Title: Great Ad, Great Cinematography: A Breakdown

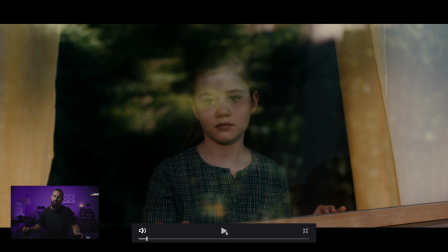249s
Your cinematographer friends will be super jealous. Okay, we cut to this one. Not much here, right? Not a whole lot of shape. This is, we haven't gone crazy with all of a sudden adding light. The only thing to notice is that because we're gonna make this switch to front light, we need this shot girl at the window.
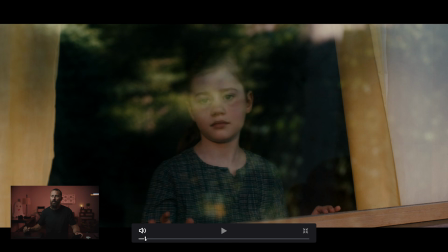265s
Okay, in this shot, the previous shot, we are lighting this real hard bit back here.
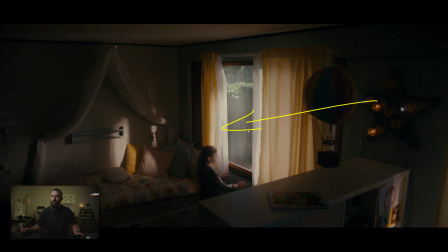269s
That hard bit has to be coming from somewhere. So it has to be coming from the window. And if we come around here and she steps into this, right?
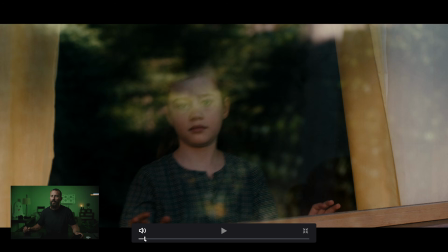276s
If we were gonna play this for real, you could see her shadow just start to creep in here at the end.
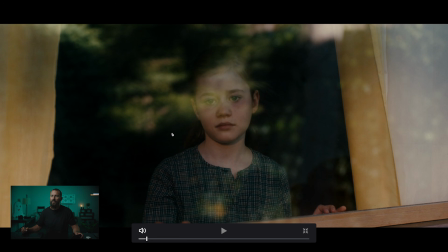281s
She would be hit with this crazy front light. And we don't want that. So we just need her level up from the background, right? And this little bit, we're gonna try and window that out of the way. We're gonna try and get that hot area. So we still get this. We got nice shadow reflections, and we've got this.
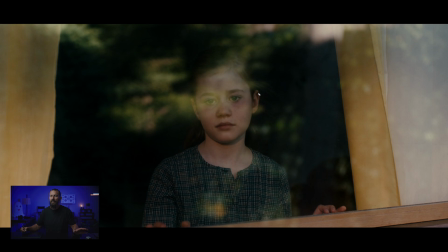298s
Not a whole lot of depth here, but the main thing is we eliminated that really hard fronty light that was shining on the background, right? That allows us to keep our mood nice and down. And then even in a frame like this, we're still adding in elements of the location,
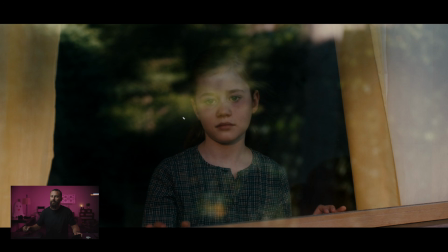314s
especially those little reflections as well, create depth that just bring you in to this location, right? When it's just not just plonk, here's picture of girl, right? We see the little hand here, all little storytelling devices.
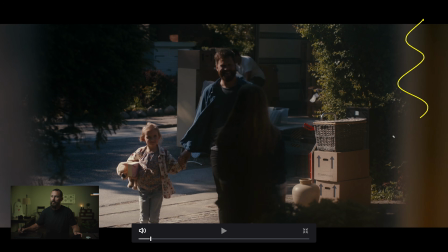326s
We come out here, frame this way, frame this way. Now this is backlit, right? Sun coming this way. We're shooting into all this shadow, which means all we really need to do is pick out these bits.
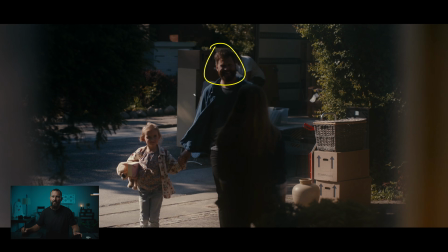339s
And this is down. Right? I don't know what is going on with this window that they've done in the grade, but look at how far down this guy's head is compared to her head. And I can't imagine, maybe it's in dappled light there. I don't know. If we play through it, does it get
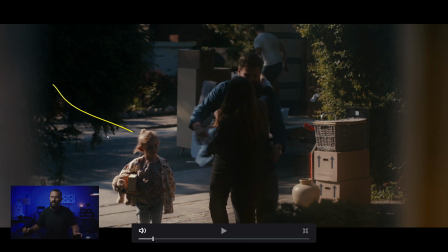352s
hotter? No, just stays there. So she's really, I mean, even with the heat here, they're telling you to look here, but this is almost untouched. Maybe there's some neg there that is just taking away any of that return light, because that it would start to flatten things out.
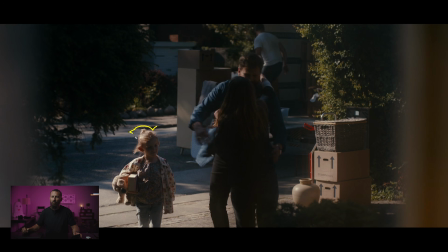366s
And we are really, in this, especially in this particular shot, we're really looking for those edges just to pick out exactly where we should look.
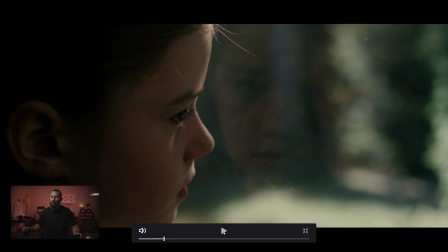372s
The real magic happens though once we go inside, right? Oosh, right there. Oh man, where did this hot light come from?
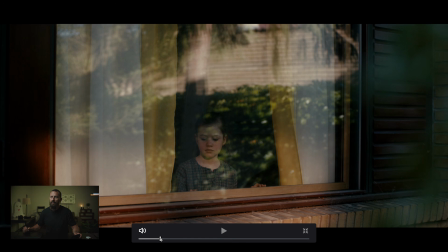379s
That wasn't there. Right there. We go in there, just reaching the other cheek.
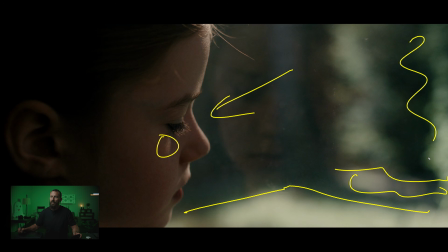387s
Depth there with the hot and the shadow, right? Just varying interest, even though it's really blobby. And then just that little tiny bit of light, little tiny bit there, that, and then it just rolls into darkness, right? This is a good looking shot. We're inside this little girl's head. What's she thinking? Oh no, new little sister.
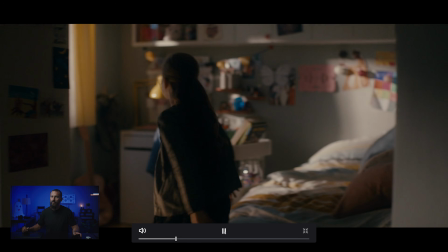405s
Yep, there she is. Runs in there. Oof. And this is an important one too.
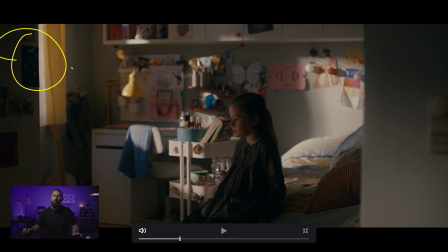411s
Okay, this other window, we cannot see out that window, right? Because then you would see our lamp. The lamp has got to be this side of the window. And even if you did, even if the camera circled around a little bit and looked out the window, you wouldn't see the lamp because the lamp is back here in between the two windows.
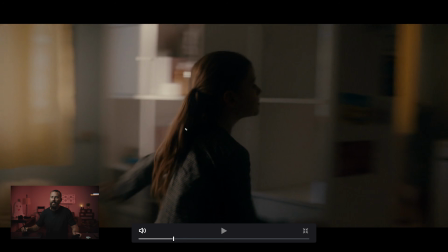427s
If we roll back, right? The lamp is going to be here, shining this way.
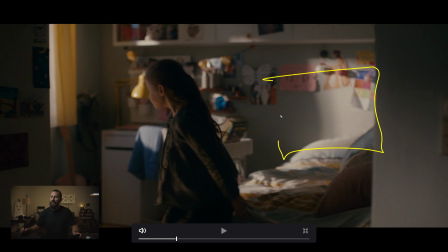433s
Because when we come around here, it's going to be back here. Right? That's the hard lamp that is outside. But look, she's not in that light, but there is something coming this way, right? There is something planted in this area where you cannot see, like a little light mat or something.
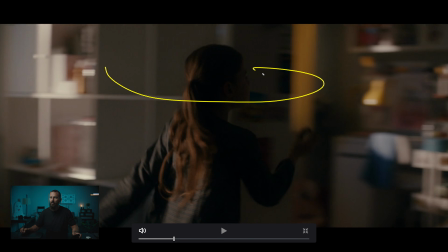447s
Something is there. You see how you can't see through that thing? Because on the other side of it, around the back, is going to be the lamp that is lighting up her when she goes this way.
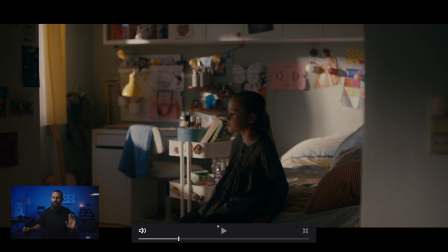456s
And just a really good job of balancing things. See how it doesn't feel unnatural. It doesn't feel, I mean, there definitely feels like there's a light there, right? If you stop and look at it. But it still feels like it could be just the bounce around the room, but it is definitely not the bounce around the room because look,
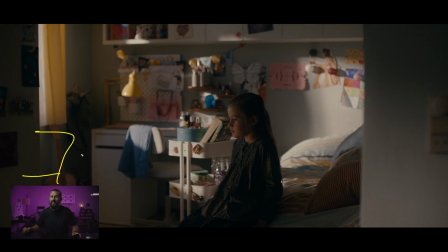472s
it's still, I mean, even this interior light is upstage because we're getting shadow, nose, all of this, and just a little bit of level, right? Not at the same level as back here. We don't want it that hot. It's just a little tiny, tiny bit.
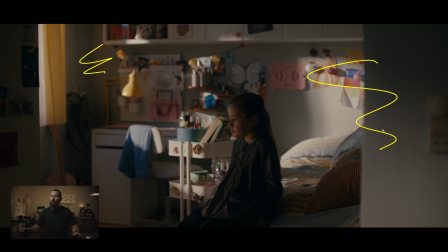486s
And then to keep interest in this boring white-walled room, you have the curtains and the shears that block off the light. So you only get this little tiny hot spot. You get something across here, which leads you to the face.